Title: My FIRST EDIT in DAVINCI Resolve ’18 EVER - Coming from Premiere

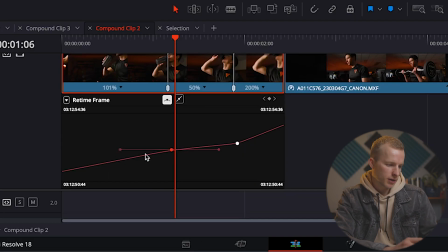Meaning the longer this linear thingy, super smooth from 250 to 50.
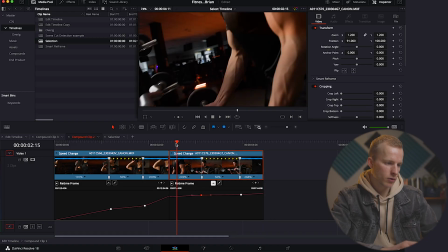And here it's a bit harder, but I also like that a bit more with this clip. And there we go.
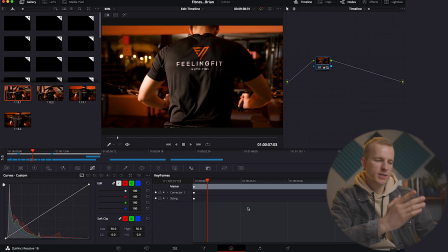Tip 4 is to color correct and color grade. So here we see a clip of the guy with his weights, training. So what I did in this case is first I made a timeline note for a color change in the entire timeline. I could do all the lighting myself in this specific example, in this shot. So what I thought was really important, because I could manually do all my lighting on the location.
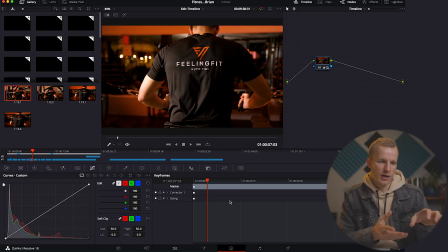Most of the actual grade or actual color correct are going to be similar. Only so many shots that I have to grade individually or color correct individually. Basically, this is the before. So what I thought was really important is to give it some contrast.
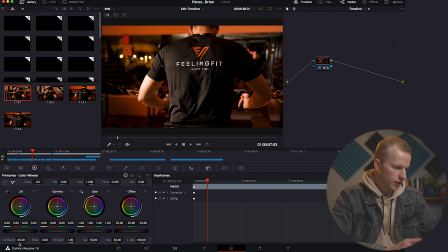Let's go over to that tab. I definitely gave it a color boost. I gave it a pivot a bit. And after that, I also played around with the contrast, of course. But that was not really it for me. I thought a lot more things needed to happen for the clip to actually look nice. And that's where I changed to a clip note.
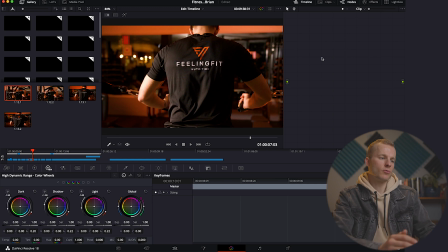And what I really miss in this shot, as it is like right now, I thought that the highlights were too bright, and I thought it needed a bit more vignetting, so the subject really stands out in that matter. This is how it looks without, and I think it's a nice shot, but I think it looks better with.
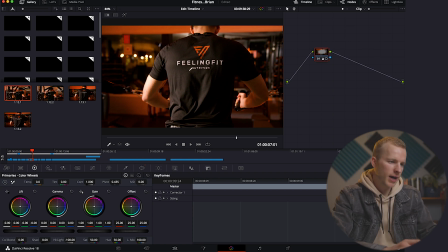So that's why I made that vignetting to more highlight the actual logo and their actual brand.
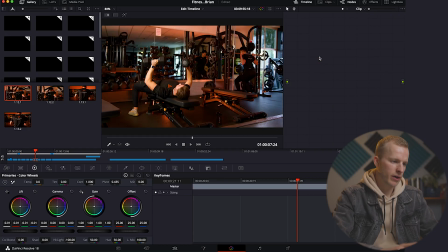The entire shot without that vignetting just really adds up more. That was my tip 4. And 5, last but not least, some additional sound design. With some extra sound design, this video would definitely lack some extra touch of spice, since a good transition always needs to be supported with the proper sound, which is only the music track.
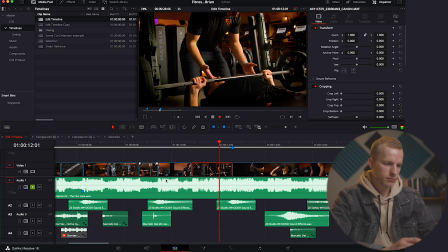It definitely lacks some extra touch. Definitely, you're not, as a viewer, not that much into the video. So let's listen only to sound design right now.
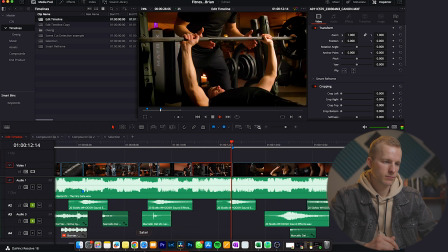It already gives you an idea, or it gives you some kind of tension, like, oh, this is interesting, I want to see this.
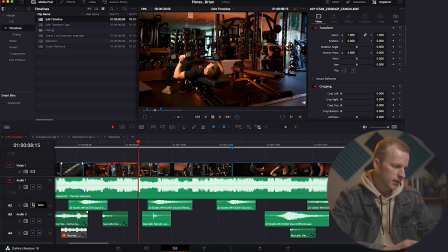And then the entire sound design together.
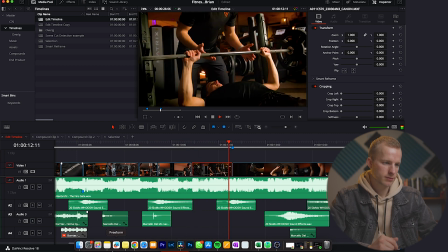And that concludes the sound design. Let me know what you think that I should consider improving, and shoot me a message if you have any questions. So thanks for watching, and I'll see you in the next video.